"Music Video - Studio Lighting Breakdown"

Hi, my name is Jonathan Dachene. I'm the cinematographer, director, and editor of Tell Me Your Location from Khaled Rahim, and today we will be breaking down the two main lighting setups that I use for this video. So let's get right into it.
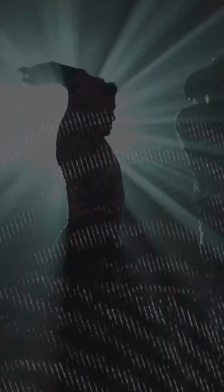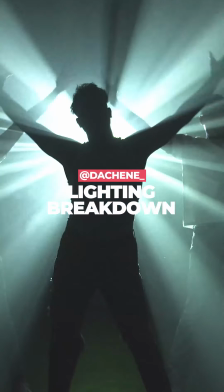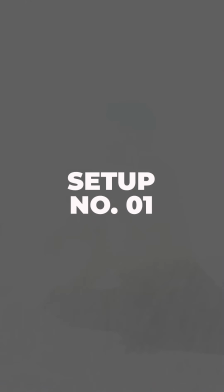(0:29)
So the first setup that we have is a white seamless studio.
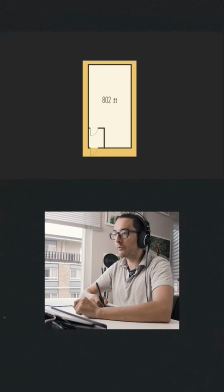(0:37)
This is what the floor plan looked like. The area that we were shooting in was probably just around here.
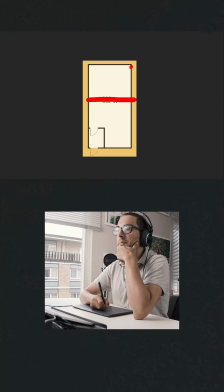(0:50)
This little square right there. This wall right here was not a white seamless.
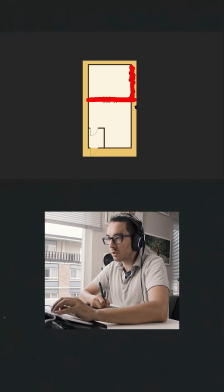(0:59)
So my camera was located right on this, in this corner, shooting that way to be able to get the widest angle that I could.
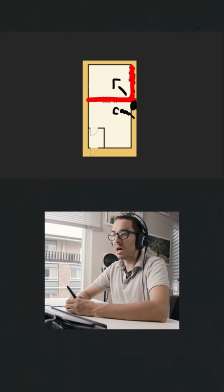(1:16)
Since we had a lot of dancers on stage, my depth of field was one of the biggest concerns I had.
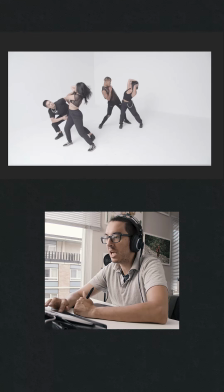(1:21)
I wanted to make sure to have enough depth of field to be able to capture everyone that was on scene.
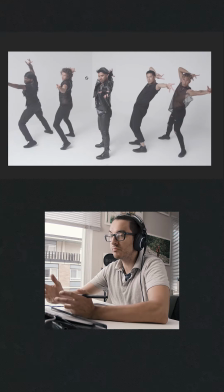(1:29)
So brighter light means I can keep my aperture high, I can keep my ISO relatively low and get a nice white seamless.
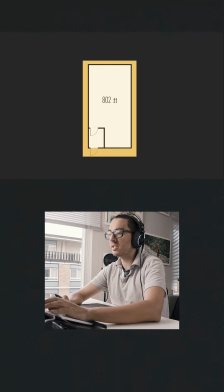(1:42)
To light this location, since there is not too much space here,
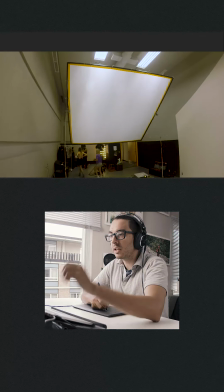(1:49)
the only option I had was to get a large 12 by 12 butterfly frame,
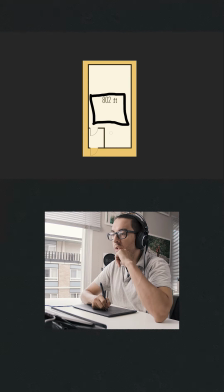(1:56)
12 by 12 silk with an HMI behind it,
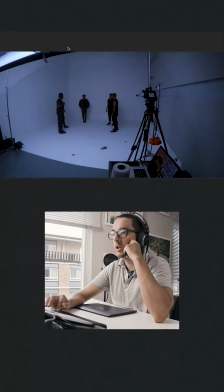(2:01)
shooting through the silk, which gave me this very nice and soft light.
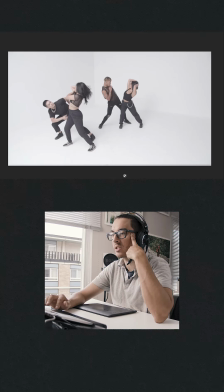(2:09)
Still, I was probably shooting around 800 to 1200 ISO at an aperture of between f8 to f11, whatever I could get away with. I was shooting some slow motion, so whenever I needed to slow motion and bump my shutter speed,
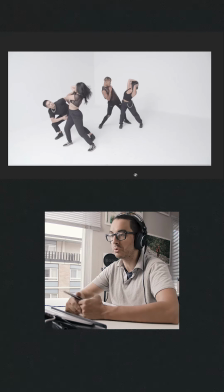(2:25)
I would just crank up the ISO to 3000 or whatever.
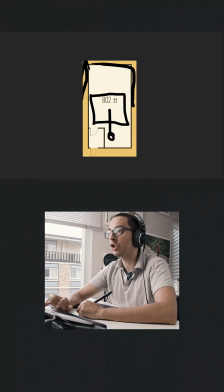(2:29)
And so one light punching right through a huge diffusion gave me this very soft light,
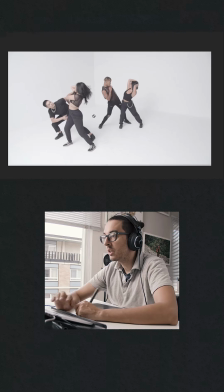(2:38)
barely any shadows, very clean look.
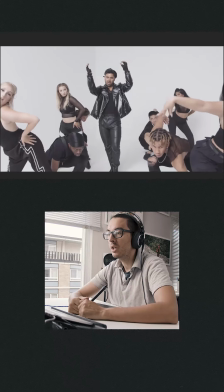(2:42)
If I needed to get off the tripod, come in closer, I was able to do all of that with this very simple light setup.
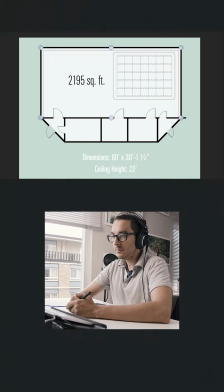(2:52)
And now for our second lighting setup. This is what the floor plan of the studio looked like. The location that we were shooting was this area right here. We did not use this area. This is a green screen.
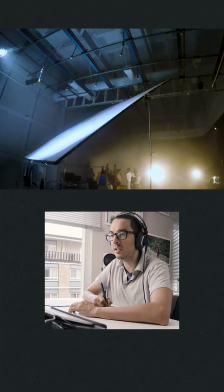(3:14)
So once again, I shot an angle to get the widest coverage possible to be able to get everyone into the shot.
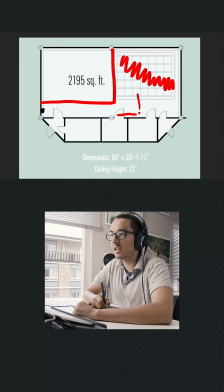(3:22)
I added two 1K lights on the sides to provide some side lighting, since this would be I wanted to keep the over aesthetic very dark. Shining the light directly on them would have risen the
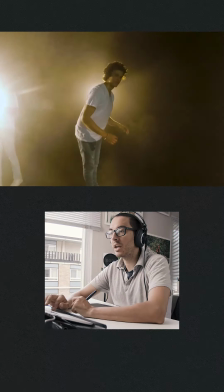(3:44)
exposure of the background, so I tried with the barn doors to keep as much lighting off the thick wall, focus it on the talent.
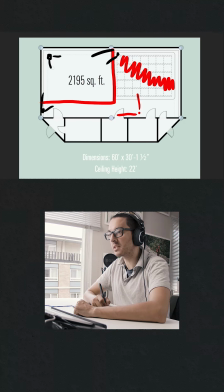(3:54)
And in the back I had an Airy 650 with two scrims into it to bring down the exposure as much as possible.